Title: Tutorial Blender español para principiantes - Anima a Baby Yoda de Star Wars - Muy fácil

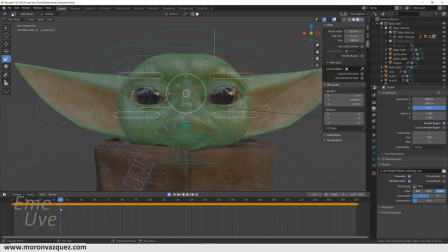(8:16)
Y en el 35, por ejemplo, vamos a probar, vamos a ponerlo pequeñito. Y fijaos lo que hace, que es que cierra los ojos. Aquí, por ejemplo, esta opción. Y en el 40 lo vamos a volver a abrir. Vale, vamos al 0, vamos a ver el resultado. Vale.
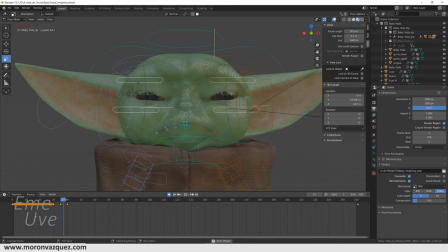(8:37)
Yo creo que es bastante rápido porque los movimientos de Baby Yoda son lentitos, no son movimientos. Bueno, es como un bebé, ¿no? No es un bebé, bueno, es un bebé. Y bueno, tiene unos movimientos lentitos.
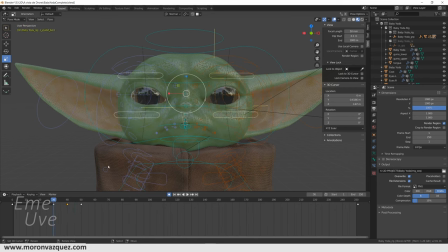(8:51)
Si os fijáis, no nos podemos fijar mucho, no nos podemos. Digamos, no nos podemos fiar, mejor dicho, de este tiempo. Porque si tenemos aquí el detalle de aquí arriba, vemos que nuestra animación, que va a salir en 24 frames por segundo,
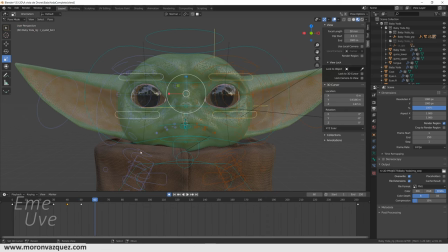(9:06)
se está reproduciendo en mi equipo a 15 frames por segundo, debido a toda la maraña de detalles que tiene.
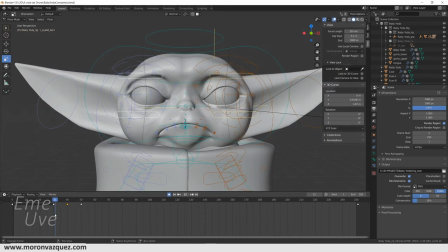(9:13)
A ver si lo ponemos aquí. No sé por qué ahora mismo no me baja, debería bajarme los frames, pero bueno, no me he bajado los frames. Subido los frames. Ahora sí, ahora podemos fiarnos de los detalles, ve que te está ahora a 24 frames básicamente constantes.
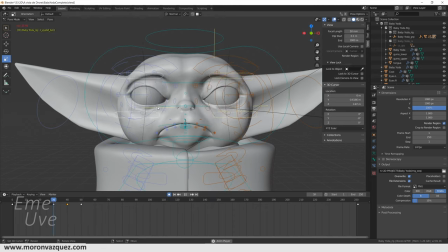(9:29)
Entonces, sí, este movimiento, digamos, será el movimiento real, la velocidad real. Bueno, me he dado cuenta de que aquí están los ojos un poquito más cerrados que aquí. Vamos a ponerlo un poquito más. Ahí va. Bueno, pues este es el primer parpadeo que tenemos.
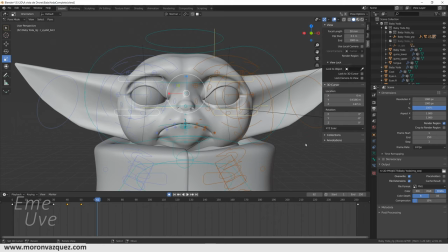(9:47)
Ya podemos hacerle algunos más, un poquito más rápido. Por ejemplo, aquí en el En el 130, por ejemplo, lo mismo, le damos así y le vamos a hacer uno un poquito más lento, un parpadeo un poquito más lento. Aquí. Y que abra un poquito más los ojos.
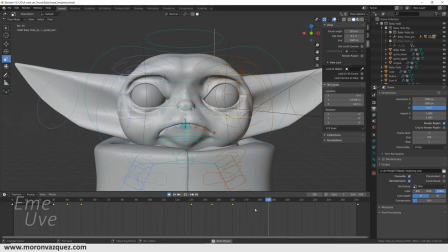(10:05)
De esta manera. Y aquí podemos hacer uno parecido al del principio. Podemos copiar los keyframes, pero bueno, no hace falta, podemos, para que sea un poco más natural, para que no sea tan... digamos, los tiempos
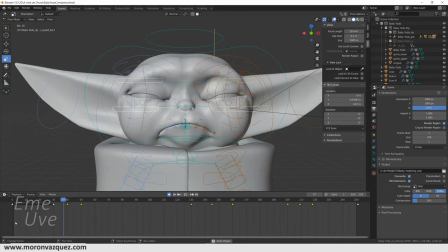(10:22)
de parpadeo no sean iguales, pues es una opción hacerlo así para que parezca más natural, no sea todo de la misma forma.
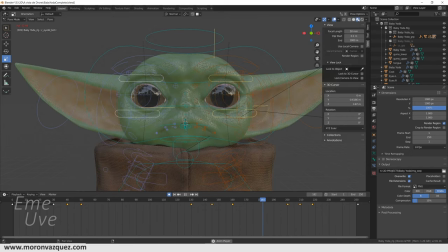(10:30)
Ahí lo estamos viendo. Bien. Importante que una cosa que tener en cuenta, que yo la intento hacer siempre en este tipo de trabajos, es que no dejar siempre todo fijo. Es decir, tenemos aquí desde el frame 50 al frame 130 que los ojos no se mueven.
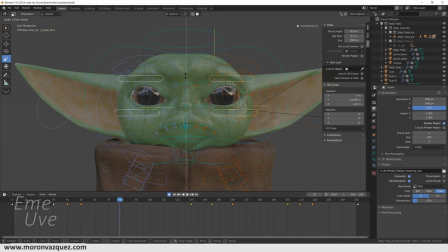(10:50)
Podríamos hacer esto, darle un poquito así y aquí bajarlo un poquito. Vale, y ahora si os fijáis va a tener un movimiento más natural, ¿veis? No está quieto en ningún momento, ¿veis?
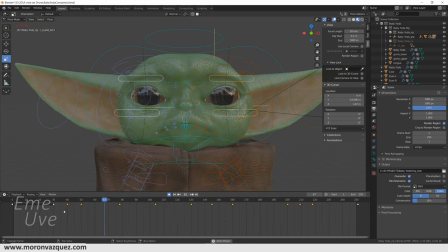(11:02)
Está vivo. Está el parpadeo, está, digamos, los párpados están vivos, no están quietos, rígidos ahí. Y aquí igual, aquí abierto un poquito más, yo lo pondría ahora que cerrara un poquito, aquí, y lo mismo, aquí que abriera, que a lo mejor abriera un poco,
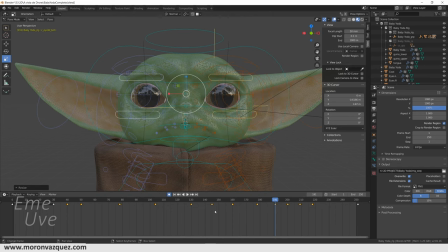(11:23)
antes del parpadeo, vamos a ver. Y aquí en medio, por ejemplo, pues lo mismo, un poquito que lo cierre, y si os fijáis, pues hace todo este lío. A ver, que esté todo bien, aquí...
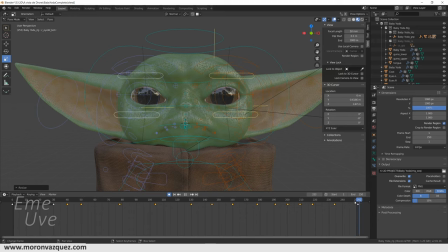(11:41)
Aquí abro un poquito más y lo mismo aquí, y cuando vamos al play, pues enlaza, veis que no se nota el salto. Por aquí por en medio lo mismo, lo voy a poner que abra un poquito más, así. Ya esto, como siempre digo yo aquí en el canal, que cada uno haga lo que le apetezca, que podéis hacer mil historias,
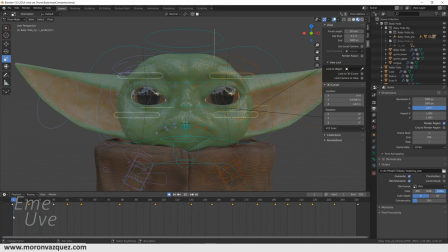(11:59)
no tiene que por qué ser exactamente igual, pero sobre todo el concepto básico de movimiento, que tenga siempre un movimiento constante y no se vea robotizado, que se vea todo vivo. Vale, lo siguiente que podemos hacer es seleccionar, por ejemplo,
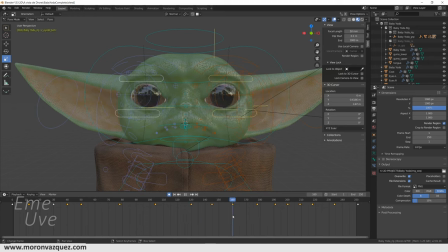(12:14)
yo voy a seleccionar esta parte aquí cuando parpadea y abre el ojo, un poquito antes, vamos a seleccionar estos dos puntos circulitos que tenemos aquí.